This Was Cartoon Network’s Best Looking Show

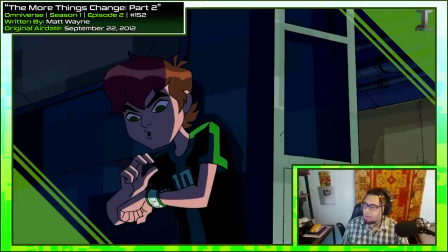[28:54]
So you actually hear Ben selecting the holograms. Listen closely.
Work for once.
But you don't see it, so they forgot to throw that in there.
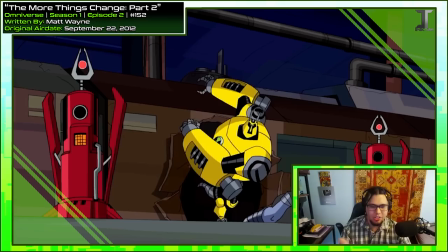[29:03]
Yeah, another Andromeda alien. This can't be a coincidence. They should have threw Amphibian in here somewhere too, just to make sure all the Andromeda 5 are in there.
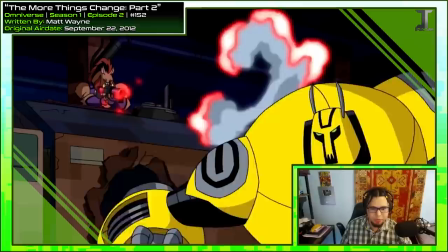[29:13]
Just wrecking stuff. Now, did you see that? That's a cool use of his powers.
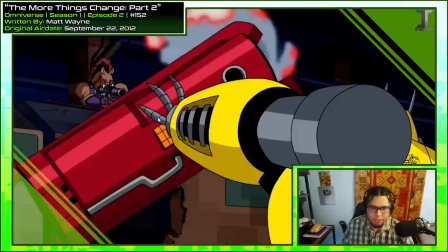[29:18]
So he picks it up with his hand and he doesn't throw it. His piston shoves forward and ejects it out of his palm.
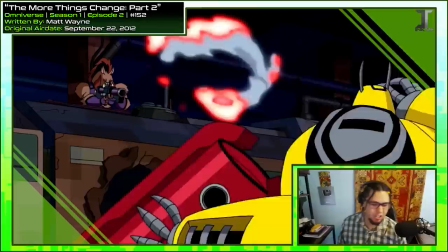[29:25]
So opposed to like a throwing motion, it's like a... So that's a great use of his powers.
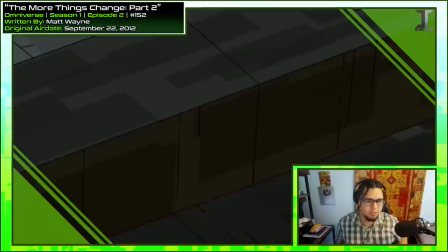[29:30]
Like Omniverse doesn't just change the alien's appearances. Sometimes they really finagle their abilities too.
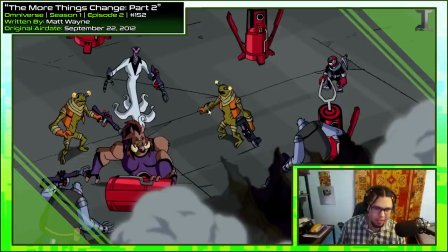[29:37]
So good. That's so good. I don't think there's supposed to be two of these guys though. They're not just like pickaxe aliens where you can sprinkle them in.
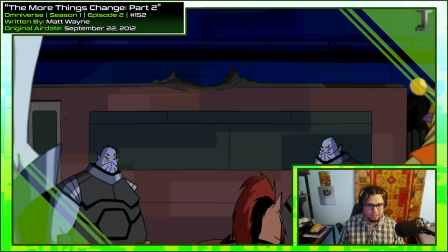[29:43]
This is like an individual being. But I could be wrong, but I was under the impression this is just one guy. Same with this guy here too, but there's two of him.
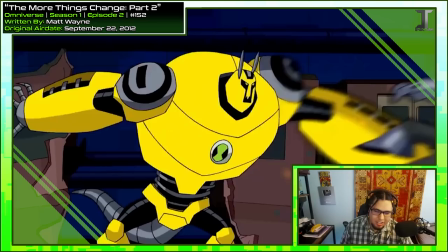[29:51]
I don't know. It doesn't really matter, I guess. Boom, see, he does it again right here. He just grabs onto him and his piston pumps them forward. It's such a cool new use of his powers.
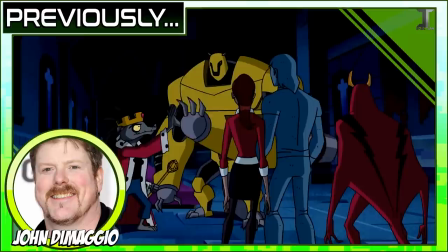[30:02] Let me break it up for you.
Now, funny enough about Armadrillo's voice. So Armadrillo's DNA source, Andreas, was voiced by John DiMaggio.
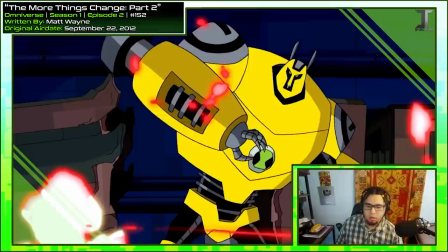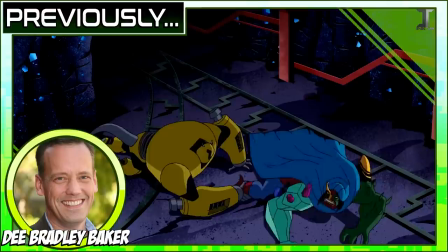[30:16]
But then when Ben unlocks the form and becomes Armadrillo, he's voiced by D. Bradley Baker.
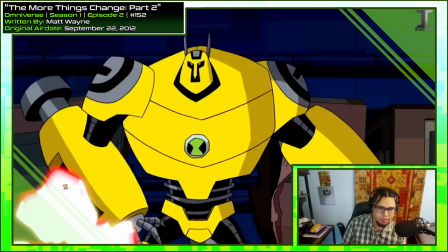[30:24]
But here in Omniverse, he goes back to being voiced by John DiMaggio, just doing his Andreas voice.
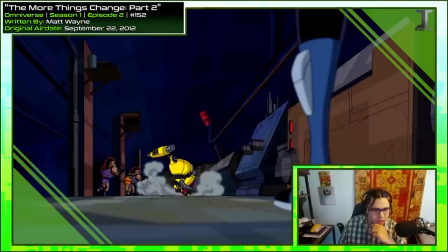[30:32]
I think Johnny D's a better fit for Armadrillo anyways. Two Thunderpigs 2.
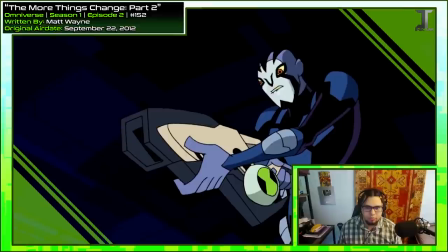[30:37]
That has to be an error. Like, there can't be two Thunderpigs, can they?
Forgive me, I haven't any witty remarks.
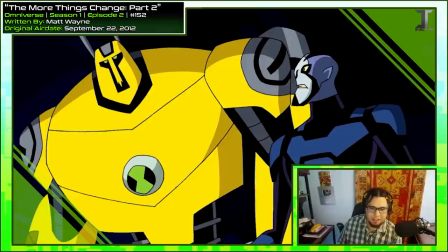[30:44]
That's such a Rook thing to say.
Don't force it, Rook.
That's like the first time Ben's legitimately trying to coach Rook too, and it's about shit talking.
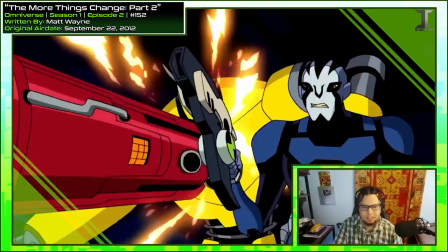[30:51] Let the wisecrack come to you.
Rook will be like, I remember the first time Ben took me seriously and decided to teach me something about heroics.
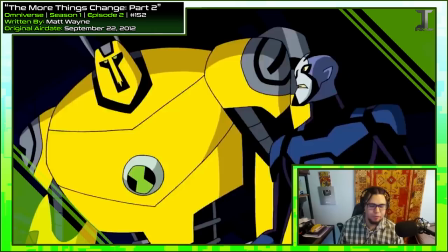[30:58]
It was all about trash talking. Ooh, who threw that? Siphon?
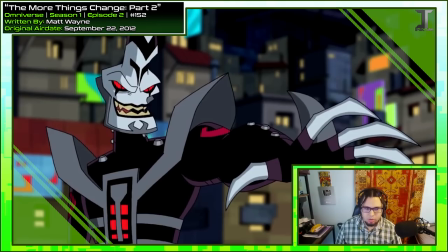[31:04]
Man's got super strength now. Ben and Rook were wiping the floor with his whole gang, but Siphon's out here chucking these things one-handed, busting Armadrillo through the wall.
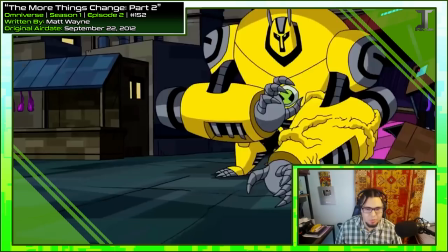[31:12]
He's got some upgrades. Now that's a cool looking device.
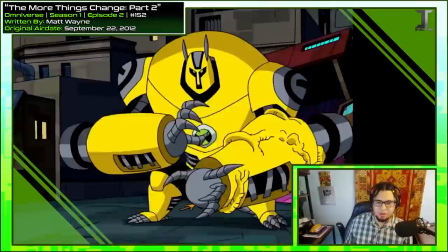[31:18]
Now this is really cool to see, because not only is this a unique weapon to shoot him with, but because Armadrillo is obviously one of the more mechanical,
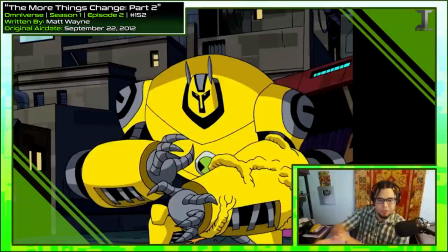[31:26]
robotical looking aliens, it's hard to imagine them being a legitimate species, or like at least this just being an organic creature wearing armor.
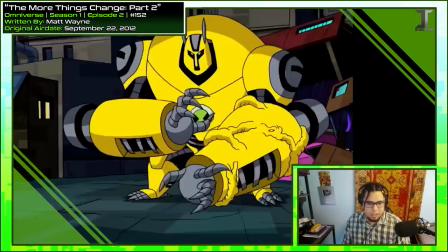[31:34]
But this right here with the veins pulsing through his forearm, it shows that yeah the even the shell itself this is part of his biology and it's causing him to uncontrollably
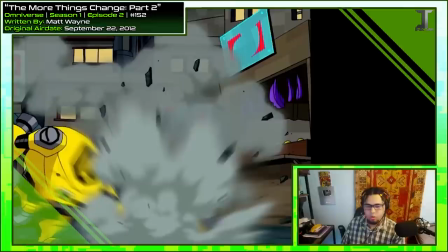[31:42]
use his powers yeah omniverse is full of these uh pinch blurs that that's what i call them where you select a point
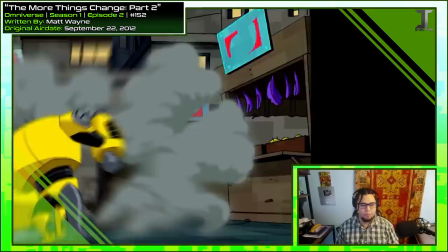[31:51]
somewhere and then a radius of blurs is created all collecting at that point usually just for a quick emphasis like boom you see that this
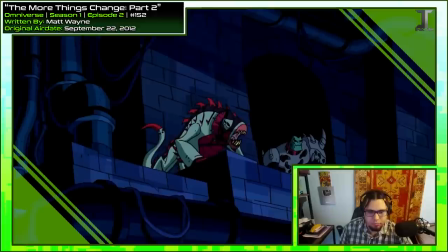[31:59]
episode is littered with them not in a bad way though just like in a noticeable way because like uaf like barely did that oh yeah and all of this stuff right here this is like an excessive amount of detail and it's like off to the side most people are looking at kyber they don't even see all the shit
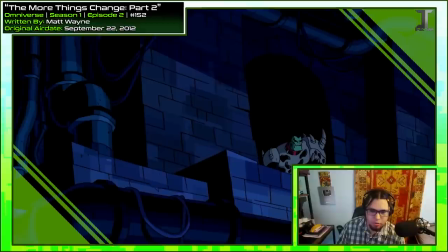[32:15]
and the bricks just aren't like there as a texture like the bricks protrude out and change the shape of this structure like
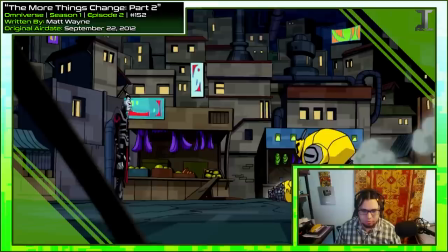[32:22]
this whole structure is irregularly built but that's what makes it look cool my exciter
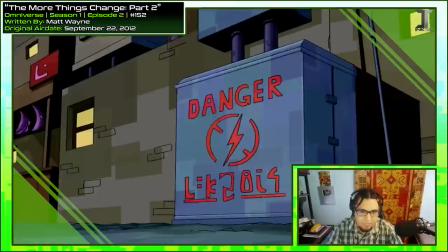[32:27]
beam has overloaded your nervous system that's what i tell my wife
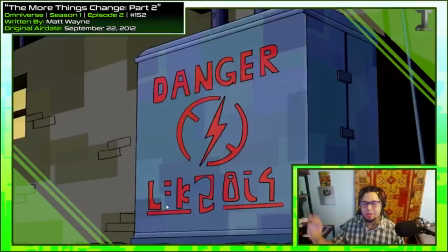[32:33]
now this is cool too normally you see it either in english or an alien language but here it's like when you go somewhere and you see a sign and it says like the sign you primarily in spanish at least in america like you'll see a sign and you'll see a spanish translation underneath and then
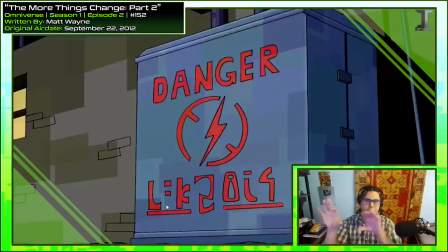[32:46]
sometimes like other areas that are more populated or fill of diverse communities they have multiple translations under signs and this is an example of that
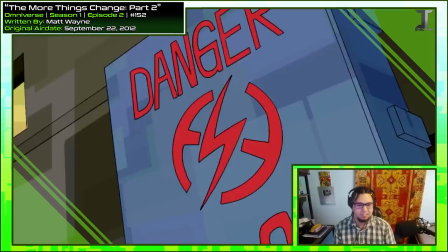[32:53]
a translated sign it's like it's so simple but i just i love this this is a very great addition also yeah it looks like the flash logo i see it.
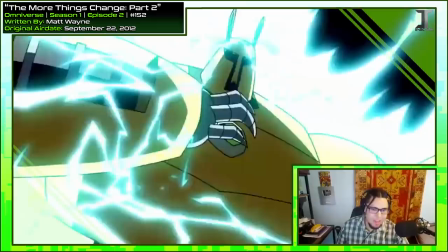[33:01]
Fuck the speed force.
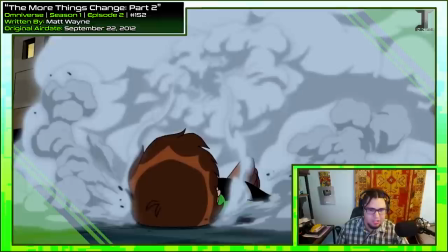[33:05]
That's a smart move. I'm glad that worked. Ben's willing to electrocute himself just to disrupt the exciter beam's effects.
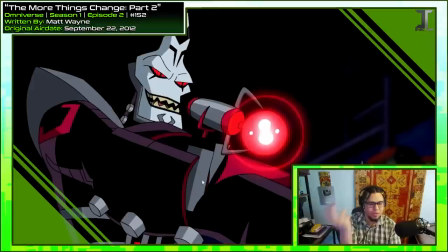[33:12]
That's a pretty brave thing for Ben to do.
But I have so many sensations, man.
So since these aren't just on top of him, all of these additions are like into him. I think Siphon's a cyborg. Either that or this is just one of those scenarios where like animated shows don't care.
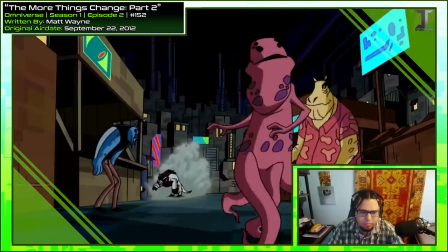[33:25]
It's not quite hammer space, but like, you know, when things can just exist inside of a space where it shouldn't. But right down to Siphon's, like, digitally enhanced voice. I'm pretty sure he's a cyborg. Oh, Bug Lizard's back.
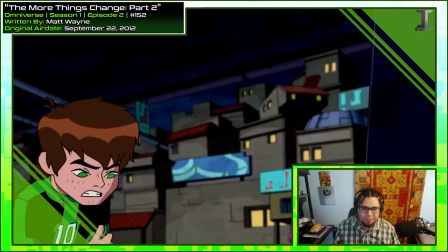[33:38]
Man, Ben's all messed up from this.
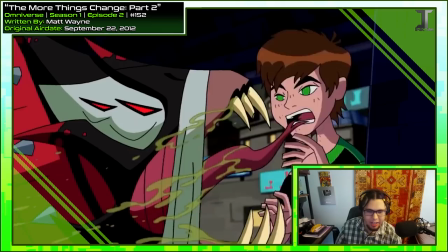[33:41]
This is, like, one of the rare times Ben getting electrocuted actually affects him outside of the scene it happens in, and I like that.
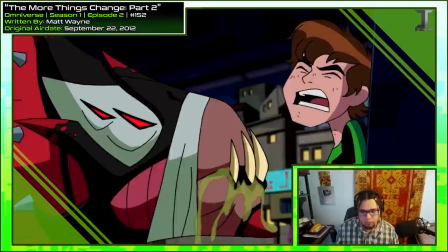[33:47]
It makes it seem like it actually mattered. He just shocked himself. His design, sure, but, like, the way he's acting, he's all phased out and ditzy and out of energy. For f***s sake!
Call your dog off! He's not mine!
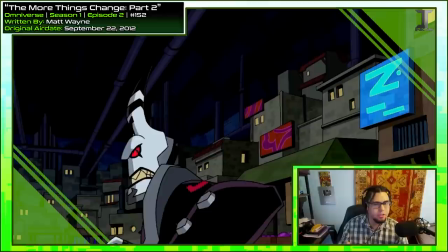[33:59]
And now it's established that everything that has to do with Zed has nothing to do with Siphon's gang, so...
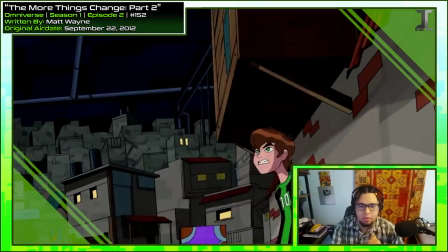[34:04]
Concludes this plot, at least for what it is, while also setting up, like, Kyber is looming in the background.
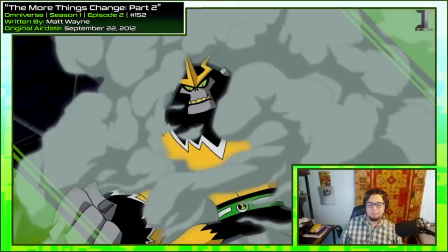[34:10]
Get him, Rook! Is it Amphibian? Please be Amphibian. Aw, man, they could have had the full Andromeda 5.
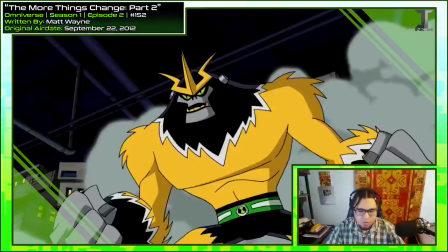[34:18]
But I guess they gotta show off the new aliens, so I get it.
Shotsquatch!
Ha!
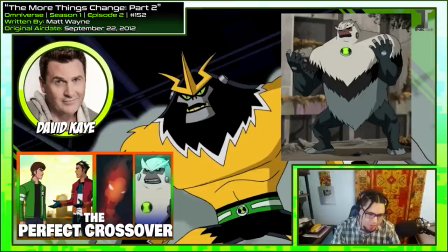[34:23]
Okay! so shock squash here is still voiced by david k first debuting in heroes united with a vastly different appearance david k is now also giving him a canadian accent which i mean sure why not now i like this design i talked about the comparisons during my heroes united breakdown so y'all
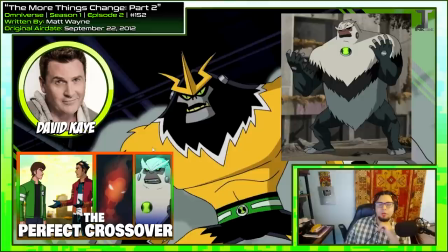[34:40]
know that i like heroes united's version more just because it's super different and i was very thrown off by this bright yellow in fact i still kind of am and like you know the lightning eyebrows is a bit I don't know but it's a cool design and when you see him in action
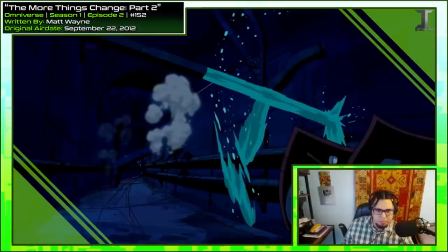[34:54]
you'll see how great it is see how he's like interacting with the background as he's flying around he's bumping into these walls
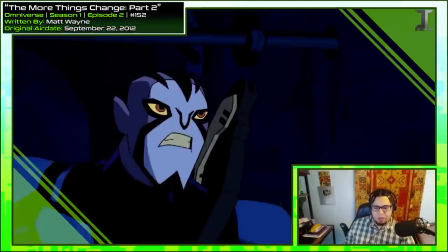[35:02]
which breaks down this water pipe and then the water starts spilling out and Rook runs right through it too cutting straight through the water it really feels like where they are
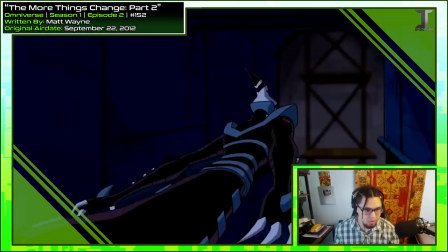[35:11]
matters they're not just in some random warehouse just as a backdrop
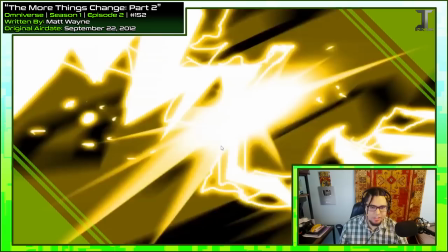[35:17]
Ooh, yeah, Rook. Look at these intense lightning effects.
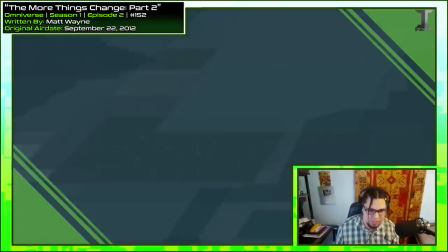[35:23]
This is a great frame. Shocks with every single punch. You see the blur come in from the background to emphasize it.
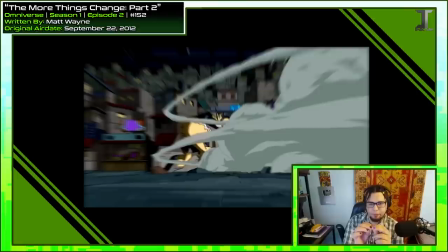[35:29]
It does feather around the edges a little bit though. You'll see here and here. It can't blur past what's already there because when it's blurring, it's taking a little bit from what's before and after each vector point and blending it together.
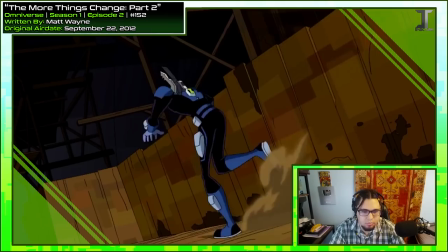[35:41]
So with the edges, you do see like these little lines show up. I get this problem all the time in Photoshop.
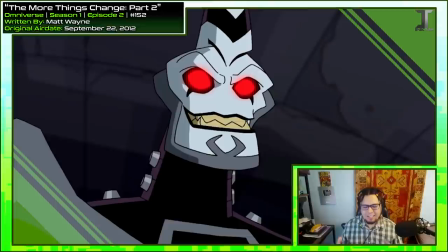[35:47]
Ooh, look at him go.
I will pry it from your lifeless body.
Man, Siphon's like legit threatening right now.
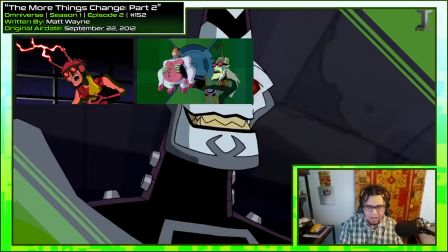[35:56]
Usually Ben-Hen has the issue, and I'm talking all four series, where they take a very threatening and interesting villain and dumb him down to a one-note joke character.
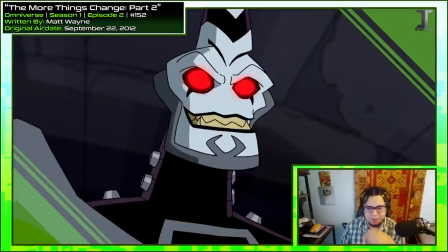[36:05]
Happened to Dr. Animo, happened to Zombozo, even Vilgax if you want to go there. I know some people disagree with that, but Siphon, they flipped the script. They took the one-note jokey villain and made absolute G. And I am here for it.
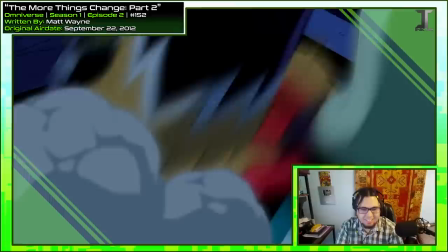[36:19] Not so green that I let a tunnel collapse on me. I believe that was my first wisecrack.
Man.
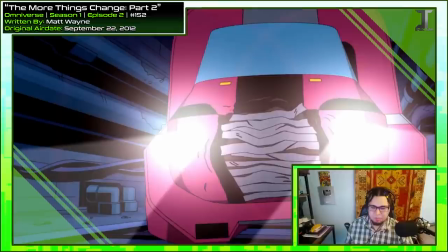[36:24]
How could you hate Rook? You can't hate Rook.
No brakes.
Oh, that sucks. Toby still has to work with his screwed up car. Well, it's still the same day, so he probably didn't have time to get it repaired.
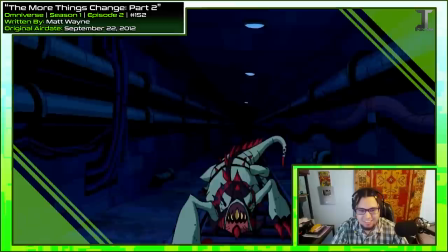[36:34]
But I'm surprised it's back on the road. Didn't even work, though.
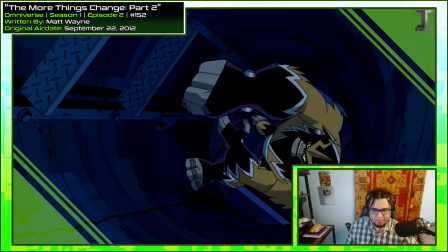[36:39]
Man, stop screwing with Toby's stuff. I swear, they've done this leaping forward shot of Bug Lizard like three times already.
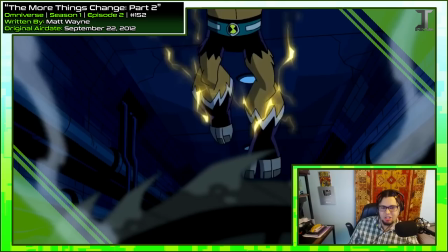[36:51]
He's like vomiting out the lightning. Alright, he cooked it. And that's a strange de-transformation.
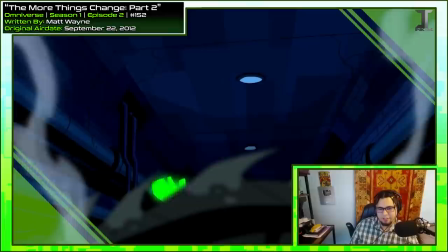[36:59]
You hear the clock already ticking down, so he's gonna change back no matter what. But he still presses the Omnitrix dial.
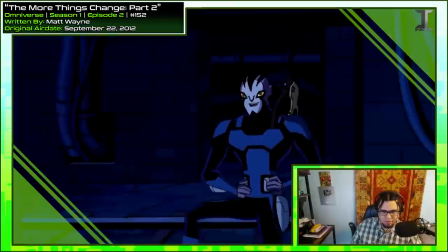[37:05]
But it's cool to see him like collapse into his human form.
I made a wisecrack.